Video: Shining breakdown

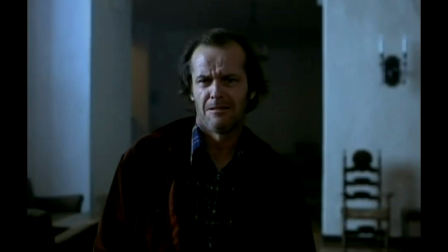And here we've got this really nice use of lighting, but also this really interesting use of framing. And so let's start with the latter first. And so again, using the background to frame Jack with these strong vertical lines.
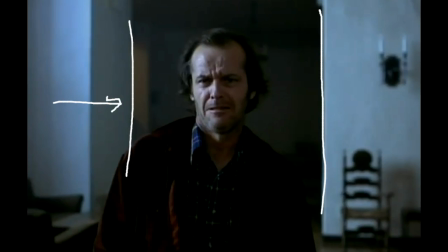And again, the light is coming strongly from the left to the extent that it really paints this almost two-faced look to Jack Nicholson, who again is very dark
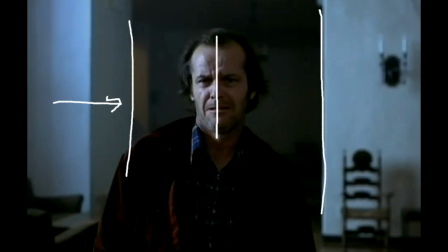and in terms of costuming, but also here now in terms of lighting as well. So
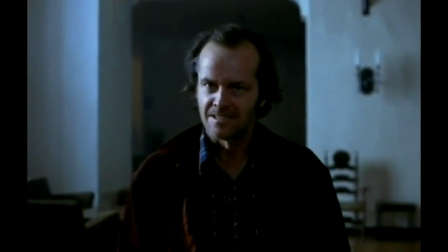Shelley Duvall now becoming possibly more substantial as she moves away from the lights.
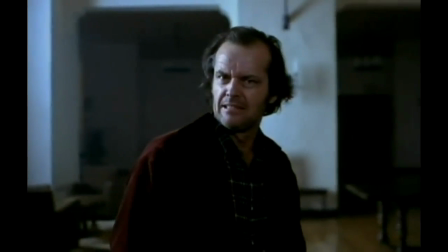This movement that Jack is going to make here to the left, to the right, camera right,
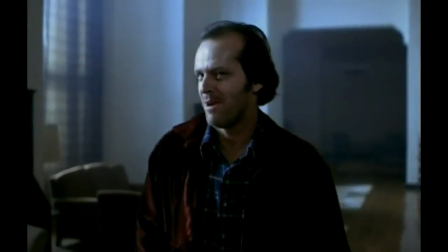is kind of interesting, and then left, it's almost as if he's surrounding her.
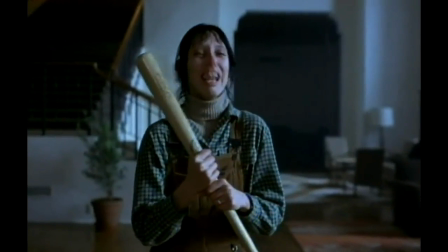And we have now the introduction of two diagonal lines with Shelley Duvall.
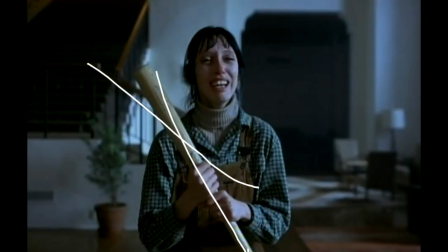So we have the bat, and we also have the staircase, and the staircase here. And so we've got this whole smattering of lines. And of course, now too, though, we've got Shelley Duvall moving into this harder light, but that's kind of overridden by the
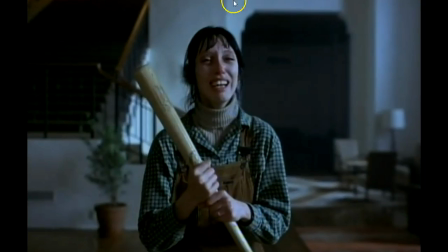fact that she's being chased by Jack Nicholson. I'm thinking Jack would have been framed possibly here, as we've seen him before, within the setting, but that's not the case.
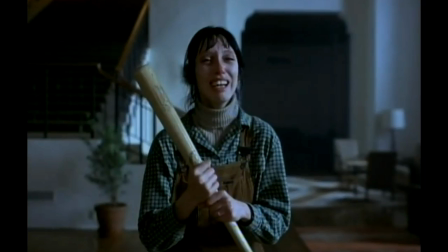Shelley Duvall is not framed within here, and we're again being introduced to these diagonal lines which suggest instability. So we'll let this play on a little bit more.
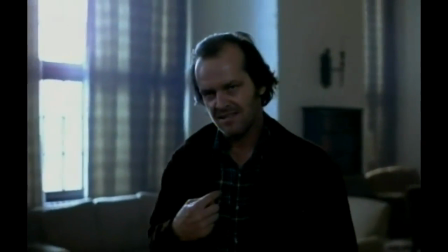Moving closer, moving away. The lines of the staircase becoming more prominent as she backs closer to them.
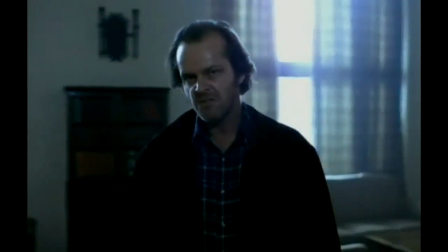And
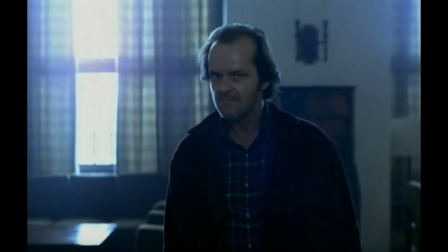I want you to notice Jack Nicholson's movements here, because what's happening is that Kubrick is using a wide-angle lens so that his movements toward the camera are going to seem more exaggerated and threatening as a consequence.
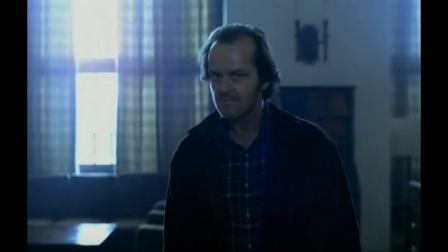And he's going to begin to occupy more and more space by his gesturing toward the camera.
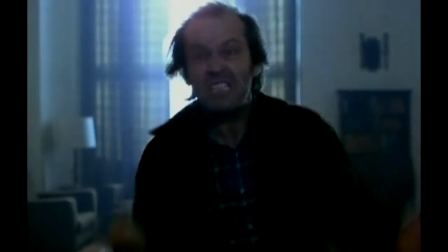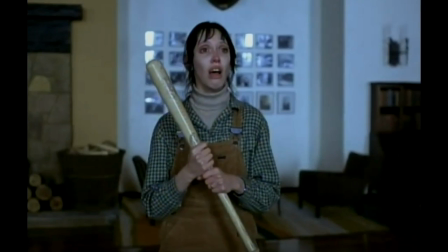And here the contrast with Shelley Duvall is dramatic. Jack Nicholson is clearly closer to the camera. Shelley Duvall is almost flat against the background, whereas Jack Nicholson pops out.
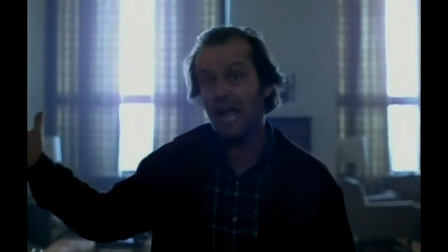And so, and again, the way he's using the space.
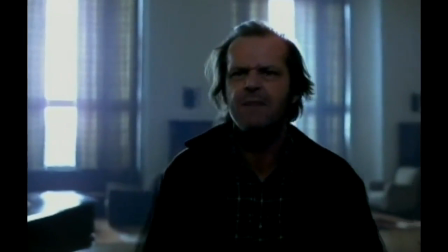His movements are strong, threatening, and erratic.
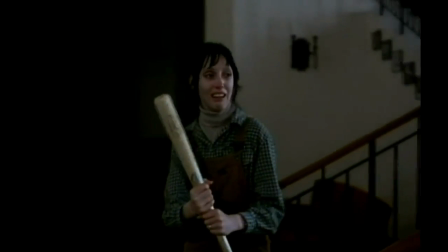And it's really quite nice. And Shelley Duvall again continues to retreat up the stairs,
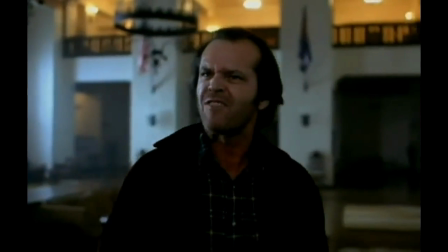so she's beginning to gain a kind of sense of superiority in terms of height, right?
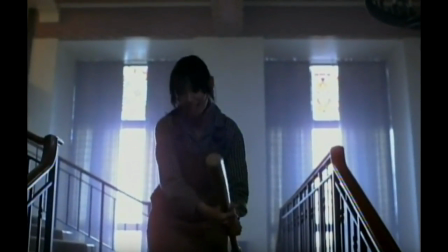But once again, she's backed up into this scene, this setting where the lights are really hot and she's lost some of that substance.
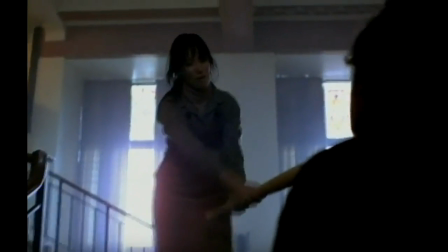But she's going to back up, and then Jack Nicholson is just as this kind of dark
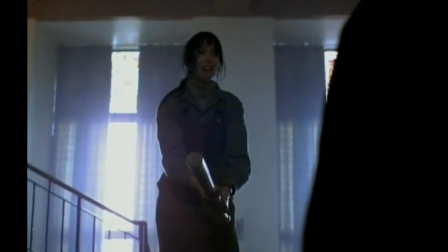presence on the right of the screen, which is really occupying more screen space than Shelley Duvall is.
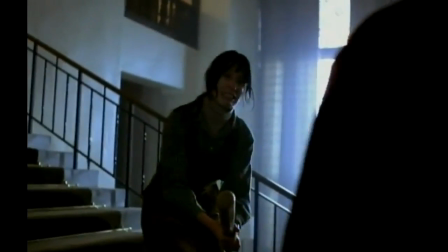More diagonal lines with the banister of the staircase.
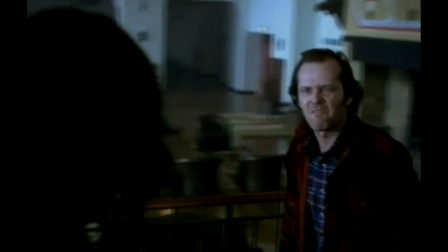They're using here a Steadicam.
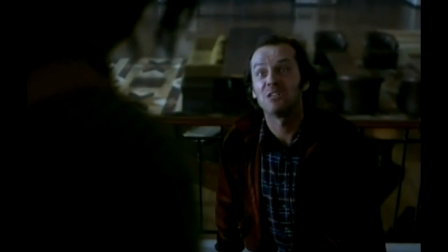This is one of the first films to use the Steadicam so frequently, and actually one of the key operators of this film was Garrett Morris, who invented the Steadicam, and he had to fly back and forth to the States because this production took far more time,
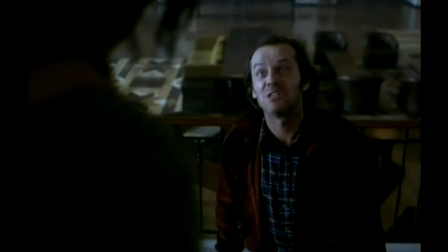like most of Kubrick's works, than they had scheduled for. And but yeah, some really interesting use of the Steadicam throughout this film. Now we're looking down at Nicholson. The lighting again is hard
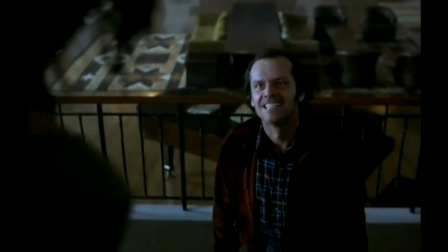on both the characters, and Shelley Duvall has got this kind of, it's like this play where she's occupying,
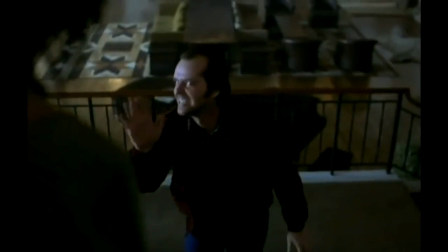and the bat as well. She's moving.
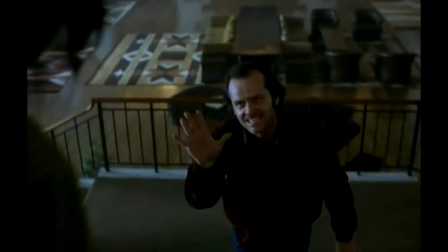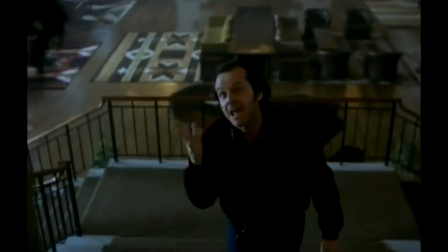Jack Nicholson looking smaller.
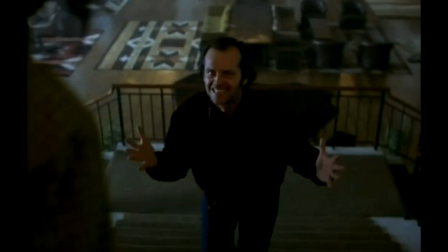So, as it turns out, he's not. And Shelley Duvall is, in fact, going to clock him. And we get a bit of that conveyed to us, a bit of that threat to Jack Nicholson conveyed to us through the high angle that's looking down at him.
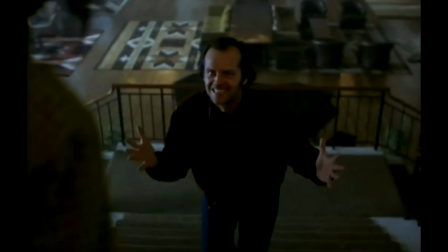But that's also kind of canceled out by Nicholson's movements, by the strong horizontal lines that we see now, by the stairs and the banister and so forth,
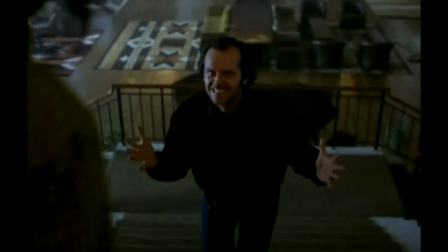and again the darkness of his costuming. So really a brilliant moment from a film full of brilliant moments, and I hope you found this useful. So I will see you soon. Take care.